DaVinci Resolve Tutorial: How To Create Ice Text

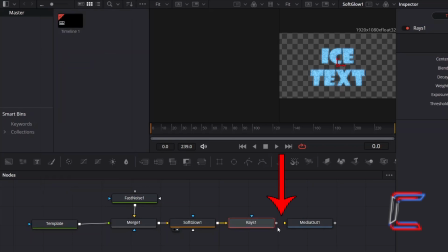Connect this new node to Media Out 1 to complete your Fusion connections. With Raise 1 selected and Media Out 1 set to Preview to see the overall effect on screen, go to Inspector,
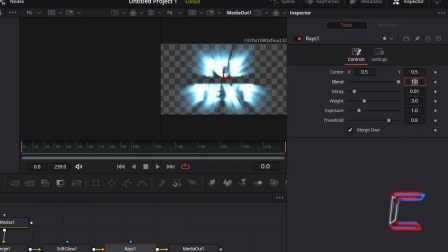reduce Blend to 0.5 to reduce the intensity of the rays and to make the text more readable, and depending where you wish for the rays to be positioned, alter the center X and Y values. I wish for the rays to point upwards to reflect the rotated horizontal position of the text which I previously applied inside the Edit window.
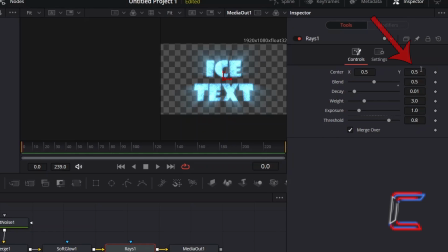Therefore, I will reduce center Y to 0.25.
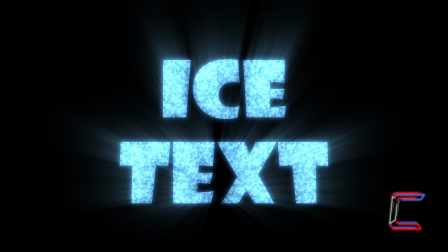I also wish to create a gentle animation where the light rays change position horizontally as the video clip plays, where the rays point towards the top left corner at the start and then point towards the right as the animation plays.
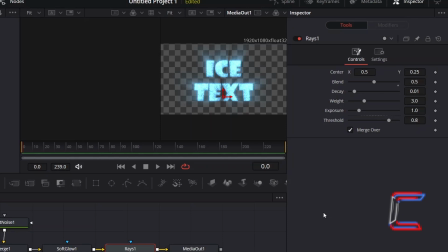In order to achieve this, I will first ensure that the red playhead is positioned at the very start of my animation at frame 0. To have the rays point towards the top left corner first of all, I will increment center X to 0.6 and will select the keyframe diamond icon next to this variable.
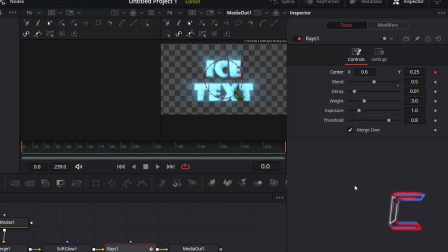The rule that I will apply to the animated light rays is to have the center X position
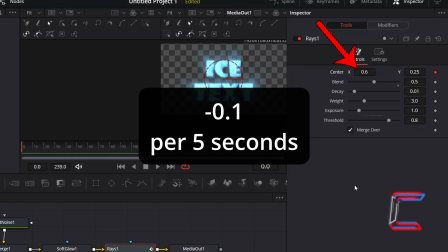changed by minus 0.1 after every 5 seconds of screen time.
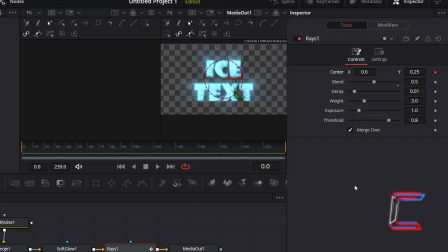Since my text plus edit is 10 seconds in total, I will need to change center X to 0.4 at the very last frame of this video clip. The final frame number is indicated on the second box from the left underneath the start of the fusion timeline.
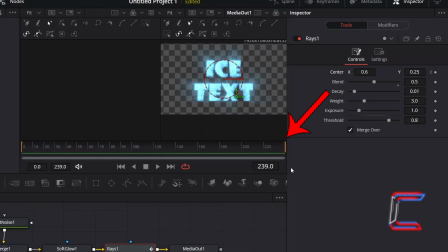Therefore, I will place the red playhead here at frame 239. I will change center X to 0.4. And now the light rays point towards the top right corner of the canvas. The checkered background surrounding my text indicates that this is transparent. If you wish to reduce the intensity of the light rays further, you can also decrease the value for weight.
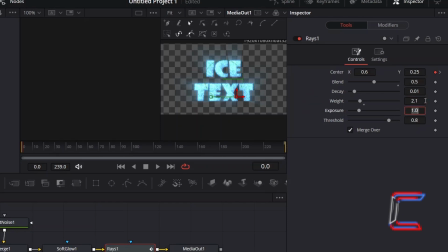Here in this example, I will decrease this from 3 to 2.1. Thank you very much for watching.
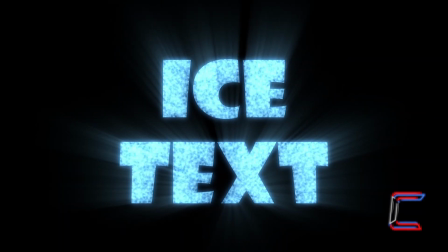I hope that video was useful to you. If you enjoyed the content and wish to be notified about future uploads on this channel, please like, share, and subscribe. Join me soon for another video. Take care.